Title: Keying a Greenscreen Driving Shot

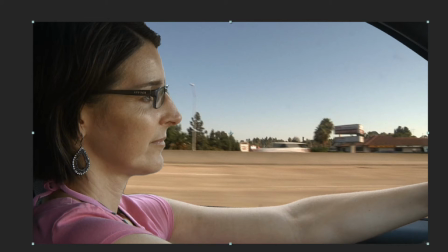4:10 So now we've got that done. The next thing we need to do is add our window.
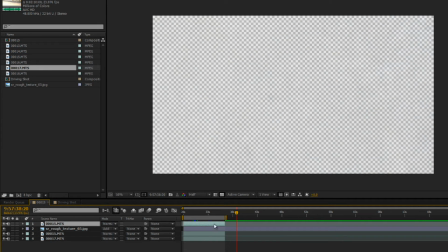4:17 If you remember from the sample video that I showed, if we click back over here, you can see that we have some dirt on the window right up in here.
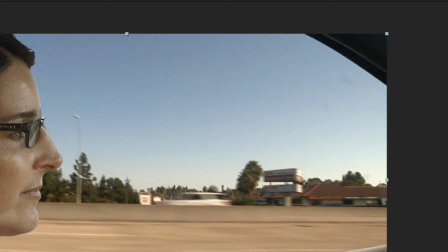4:24 And if you look between the two, you'll see it's bright blue sky, a little bit of schmutzy stuff right there.
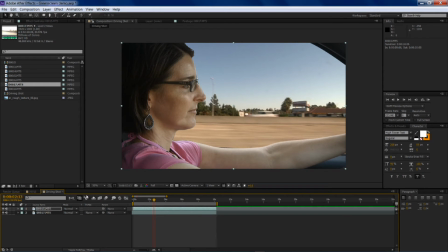4:31 And I don't know about you, my car windows are usually always dirty because I never seem to wash my car enough. So to get that dirt window feel, what I'm going to use is this rough texture.
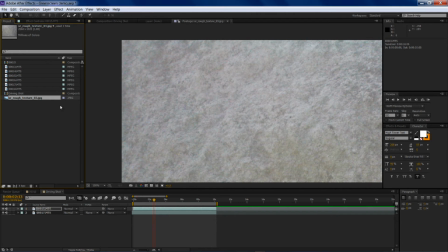4:42 It's just like a picture of a piece of concrete, I think. So, but what I'm going to do is drag that down.
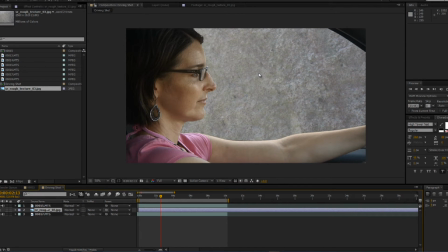4:50 As you can see, we've got our piece of concrete there outside the window.
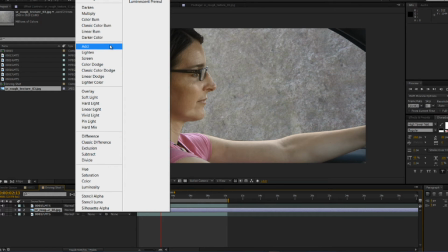4:53 Now if I use one of the blend modes, and if I choose Add, That's pretty blown out, but we're on our way.
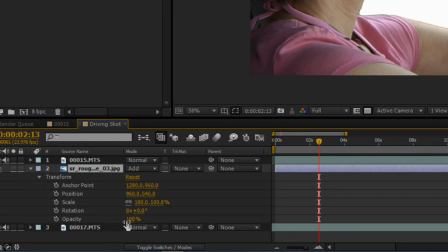5:00 So I'm going to twirl down. I'm going to adjust the opacity.
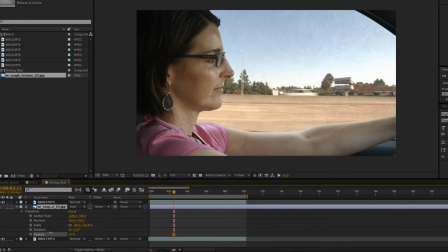5:06 I'm going to bring that down right about there. That looks pretty good.
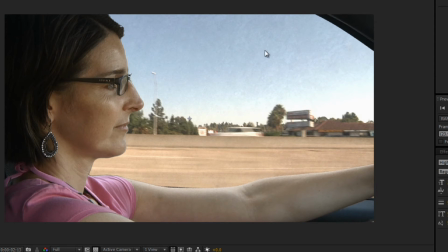5:12 So now you can see we've got just a little bit of it there. You can kind of see, and it kind of loses it down here. But this is where I kind of wanted to make sure we could see something there, like the dirt. So now we've got our dirty window. The next thing we want to do is have a reflection of Jill.
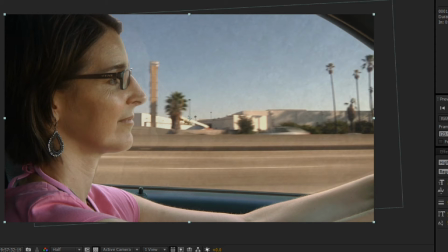5:28 If you notice in the shot that I showed you, I actually went in and there's actually like a reflection of her in the would-be glass here.
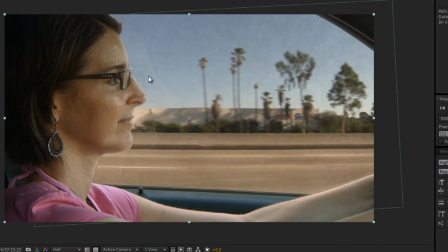5:36 Let's find it so we can find a better frame of it. But you can kind of see it right here. There's her nose, there's her glasses.
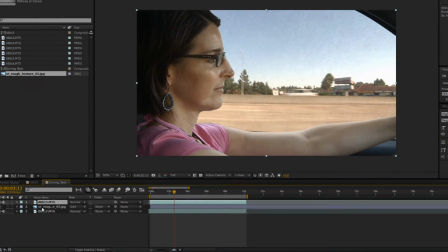5:41 It just sort of adds to the realism of the shot. Well, to get that, all we have to do is duplicate our layer here.
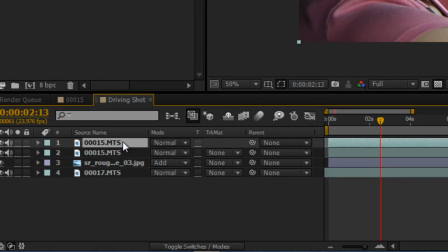5:49 So I'm going to hit Control D on Command D if you're on a Mac. We'll duplicate that layer, and I'm going to take this top layer and I'm going to drag it underneath.
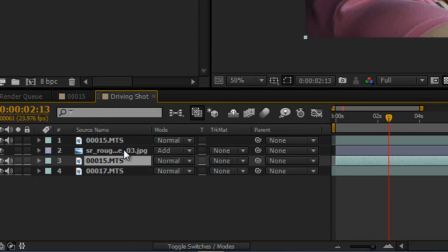5:58 So now you can see I've got my top layer, I've got the dirty window, and I've got what I'm going to call the reflection layer here.
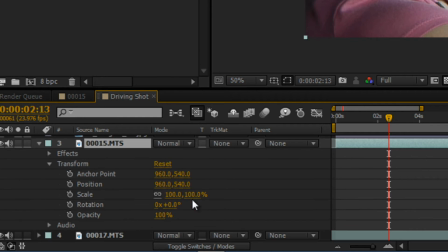6:04 And so I'm going to come down, I'm going to choose Transform, and I'm going to slide this layer out a little bit.
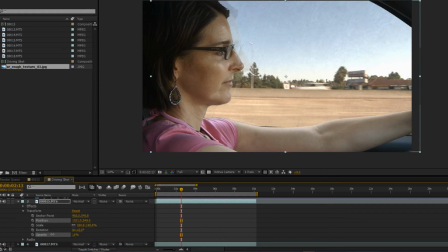6:11 I'm going to bring the opacity down. Right around there is probably pretty good. I'm going to also rotate it a little bit. Just a little bit, just to make so it's not exactly right. So let's kind of move that position up. Let's move it up there.
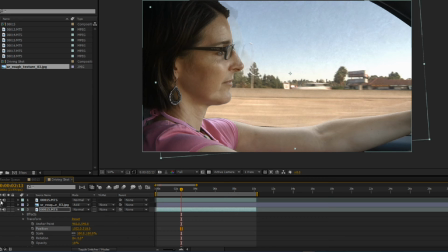6:30 So that's looking pretty good, but I want to really kind of have a little bit of distortion in it, sort of match what the glass would actually be doing to it.
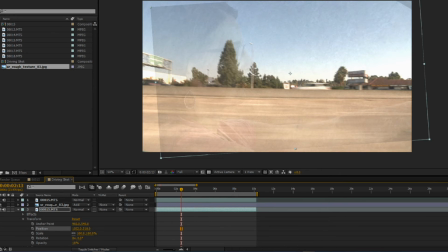6:38 So I'm going to turn this off. You can kind of see that's just our reflection. I'm going to come up to the Effect, Distort, and Ripple.
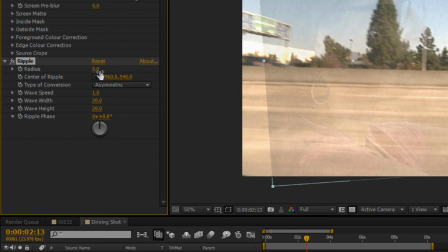6:47 And what the ripple effect will do is kind of give me a little bit of distortion in there. So I'm going to adjust the radius here. I'm going to adjust the width and the height.
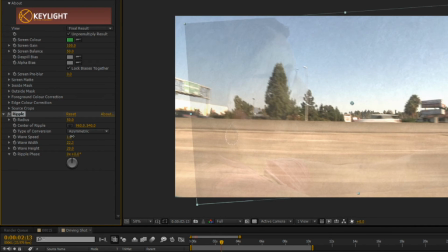7:02 You can kind of see it's starting to distort it, like you can see, notice it right there. If we turn the background off, we can probably see it a little bit better. There we go.
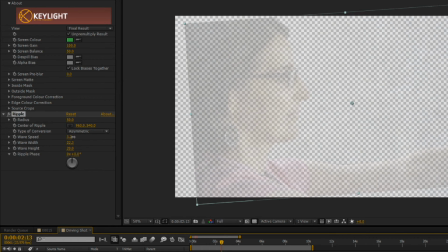7:11 And so let's kind of just get it so it's not quite 100% there.
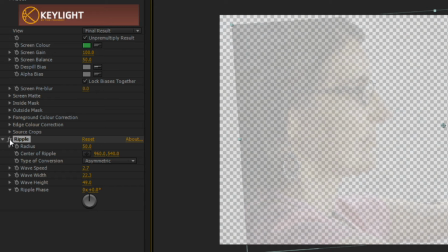7:16 That's looking okay. So you can kind of see it. That's without it, that's with it. So I like that. It's real subtle, but it does the trick.
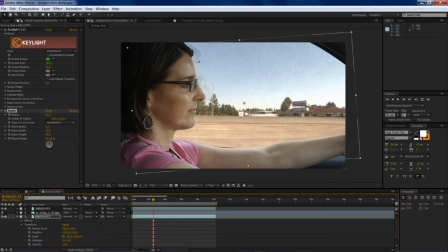7:25 So now we've got our reflection layer, we've got Jill, we've got our dirty window. The only thing left I really want to do is two things. I want to kind of fix this background. The background shot is a little bit bright. So I'm going to come up to Effect, Brightness and Contrast.
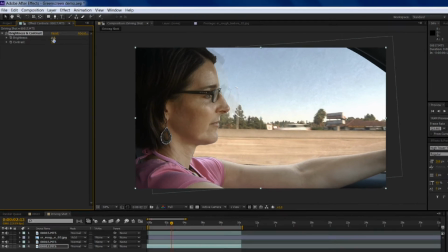7:44 Let's see, where's my color correction? Brightness and Contrast. And I'm just going to kind of bring that down just a little bit.
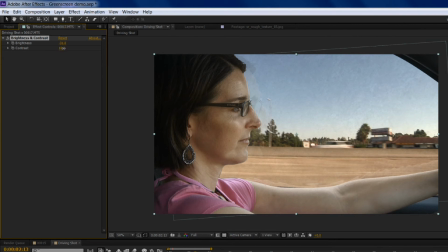7:50 There we go. Adjust our contrast a little bit. One more thing I'm going to do to the layer of the reflection is I'm going to add a brightness and contrast to that as well. So let's come back to color correction, brightness and contrast. And I'm going to bump up that brightness a little bit.
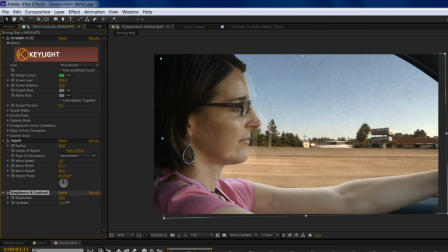8:07 Maybe not that much. Dial that back just a little bit. And that's just to sort of help us see that reflection just a little bit more. So, not that much. Maybe like right there.